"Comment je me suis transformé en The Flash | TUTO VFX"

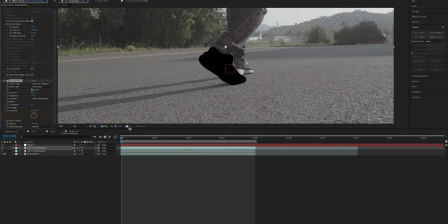249s
Et ensuite, je suis venu rajouter du fractal noise. Donc pareil que pour le premier plan, pour simuler l'énergie qui tourne autour de ma chaussure.
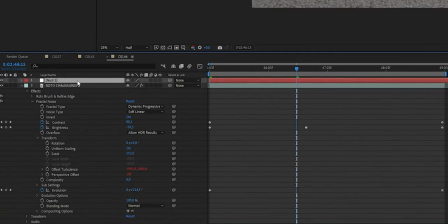256s
Je suis venu track ce plan en fait au nul que j'avais fait avec mocha pour qu'il reste en place.
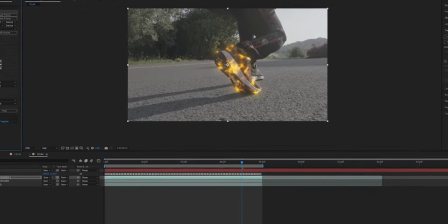262s
Là, j'ai rajouté pareil l'effet de distorsion et vous pouvez voir que les éclairs, enfin l'énergie...
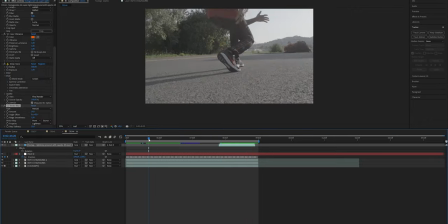267s
C'est comme si elle était au-dessus de ma chaussure. C'est ça que j'aime beaucoup avec cet effet. Et du coup, là, pour peaufiner le plan, je viens, pareil, rajouter des assets d'éclairs un petit peu partout autour de ma scène.
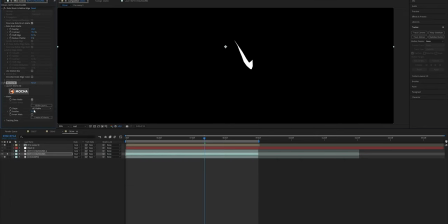276s
Là, avec Mocha, je suis venu entourer le signe Nike sur la chaussure pour un petit peu lui donner plus d'éclairage quand la chaussure s'active.
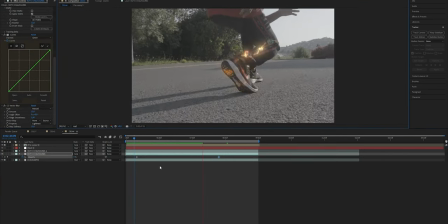283s
Enfin, comme si c'était en fait de l'énergie qui s'activait.
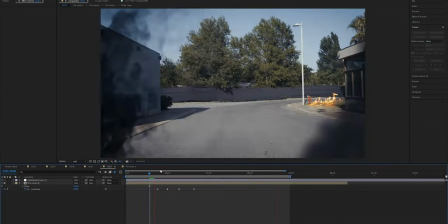287s
Du coup, je me suis dit que c'était bien de rajouter un aspect apocalyptique à ma scène, donner un petit peu plus d'ampleur à la scène. Je me suis dit que ce serait bien de rajouter un petit fond apocalyptique. Donc du coup, je suis venu modifier tous mes plans. Je vais aussi rajouter une explosion, un petit peu de météorite dans le ciel pour vraiment donner de l'impact à la scène.
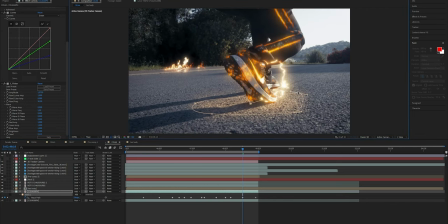300s
Là, je suis venu un petit peu rajouter des éclairages pour simuler en fait la lumière des éclairs de mes chaussures qui rentrent en contact avec le sol. C'est juste des petits détails comme ça qui donnent plus de réalisme à la scène au final.
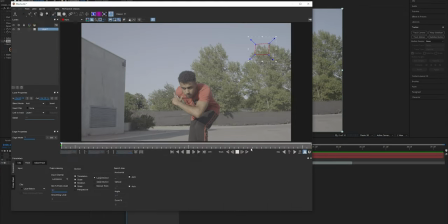310s
Pour le plan où je me prépare, je suis venu faire plusieurs trackings, donc un tracking de caméra 3D et après je suis venu faire un tracking mocha pour pouvoir placer le ciel dans le fond.
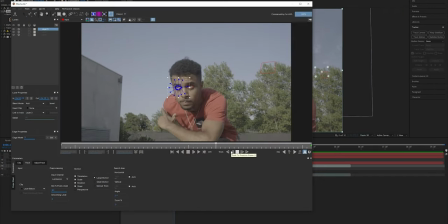318s
J'ai aussi fait un tracking de mes deux yeux pour pouvoir ensuite rajouter l'effet fractal noise.
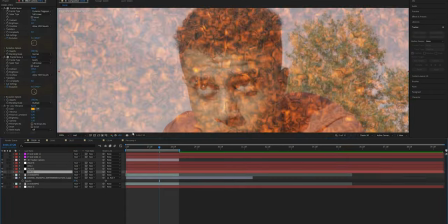323s
Après j'ai fait un masque par-dessus pour que le fractal noise se mette dans mes yeux et que ça donne un petit peu cette lueur d'énergie vu que je suis en train de me préparer à partir.
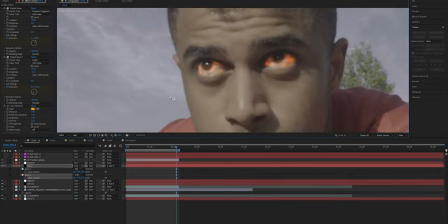332s
Il y a toute cette onde d'énergie qui vient au-dessus de moi et du coup le fait de rajouter ça dans les yeux c'est comme un petit peu si j'étais une batterie qui chargeait en quelque sorte.
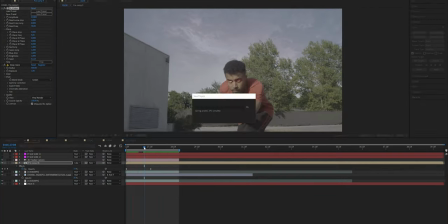339s
Je suis venu rajouter du deep glow et du flicker dans mes yeux pour que l'œil il scintille un petit peu comme ça,
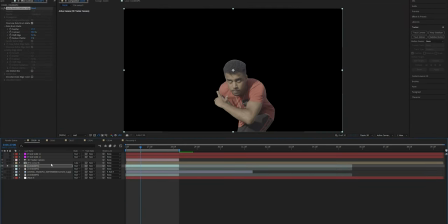345s
comme si c'était vraiment pour vendre en fait cet effet d'électricité.
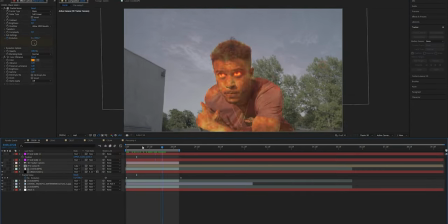348s
Là pareil que sur le premier plan mais un petit peu plus poussé, je suis venu rajouter l'effet de fractal noise mais cette fois sur mon corps.
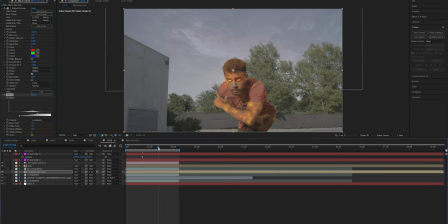354s
Donc j'ai fait une roto de mon corps, je suis venu rajouter l'effet fractal noise en plan 3D pour qu'il reste quand même scotché à la caméra quand la caméra elle avance et que ce soit scotché à mon corps en fait.
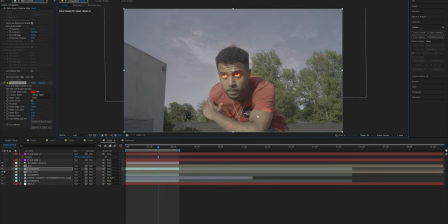362s
Après je suis juste venu jouer avec les valeurs pour avoir ce résultat là. Comme vous pouvez voir on a l'énergie qui traverse au-dessus de mon corps, ça rend assez stylé.
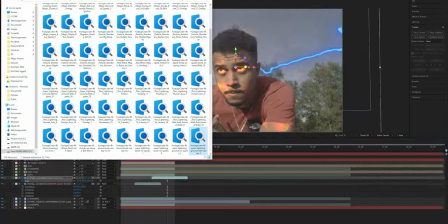371s
Et là même procédé, je suis venu prendre des assets d'électricité que je suis venu un peu caler partout dans ma scène.
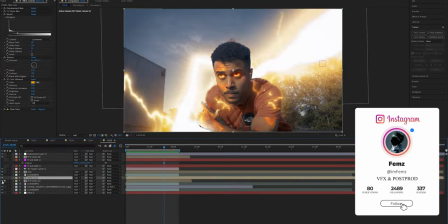376s
Et après pour la touche finale, je suis juste venu peaufiner un petit peu tous les détails.
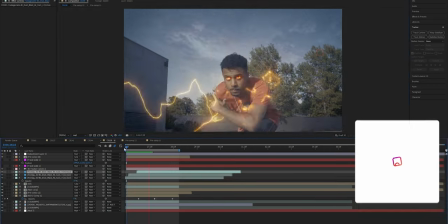381s
Je suis venu rajouter un petit peu d'éclairage sur moi et pareil la fumée pour donner un petit peu cette illusion d'énergie et d'impact qui se dégage de moi.
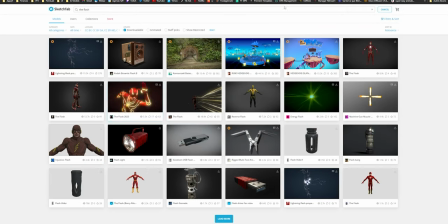388s
Pour finir, je suis allé sur Sketchfab, j'ai pris un modèle de The Flash en 3D que j'ai trouvé assez sympa.
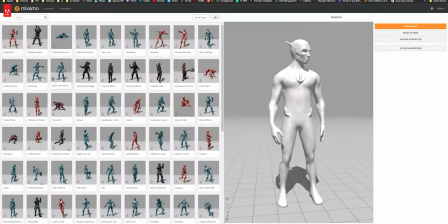393s
Je suis venu le rig sur Mixamo pour ensuite dans Blender pouvoir faire les retouches finales parce que je vais vous montrer un site qui est très stylé. D'ailleurs cette vidéo je la mettrai dans la description, elle va vous aider à faire un rig pour pouvoir l'utiliser sur le site que je vais vous montrer juste après.
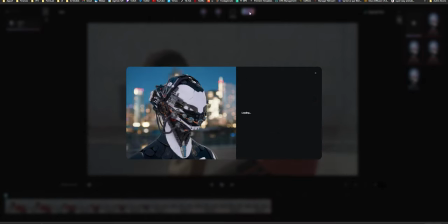408s
Le site s'appelle Wonder Dynamics, donc en fait ça va vous aider avec l'IA à placer des modèles 3D et à vous remplacer en fait.
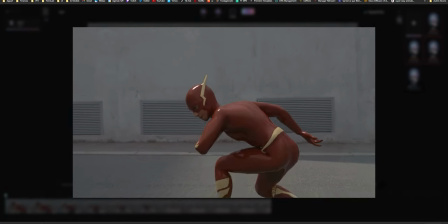415s
Donc clairement ça donne ce résultat, c'est le premier résultat que j'avais fait avec,
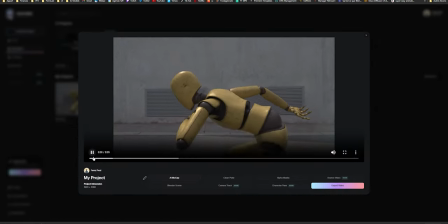420s
où je courais et en fait je me suis remplacé avec un modèle 3D qu'il y avait déjà sur le site de Wonder Dynamics. Mais j'ai voulu aller encore plus loin en mettant un modèle 3D de The Flash.
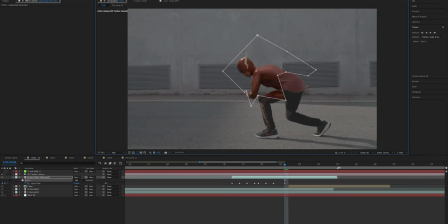429s
Donc là j'ai superposé le plan de Flash sur le mien, j'ai fait un masque pour le faire apparaître au fur et à mesure sur mon corps. Et là je suis juste venu un petit peu jouer avec le Mesh Warp de After Effects pour que le costume suive bien la forme de mon corps.
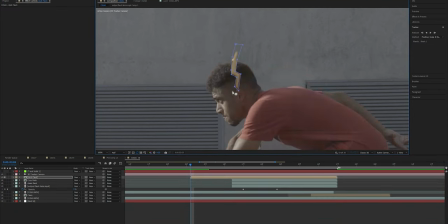445s
Là j'ai voulu rajouter un petit détail en plus, c'est-à-dire de juste prendre l'aileron de son casque et de le faire apparaître en premier.
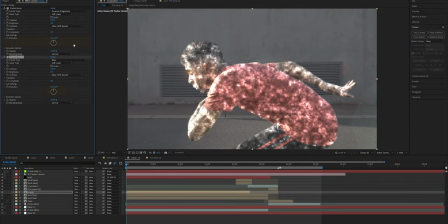451s
Là, comme d'habitude, je suis venu rajouter du fractal noise sur un nouveau plan que j'ai superposé sur mon corps.
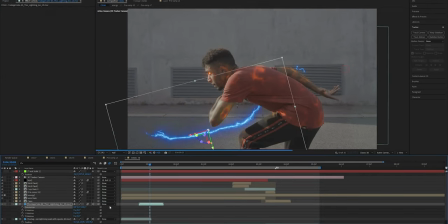456s
Je suis venu finir avec des assets, pareil, d'éclairs pour simuler cet effet de flash.
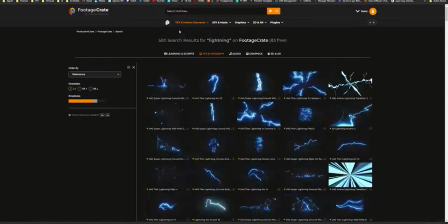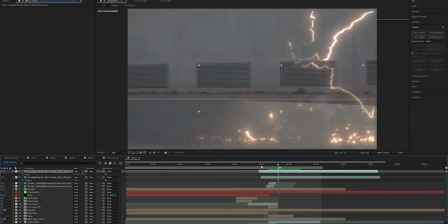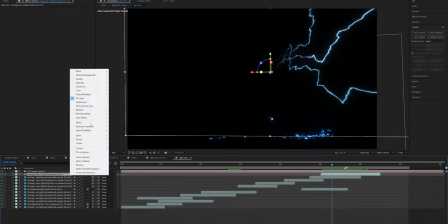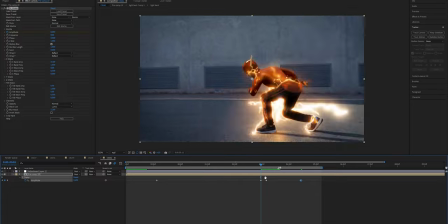479s
Moi je trouve ça plutôt cool, je vous remonte le résultat final de suite.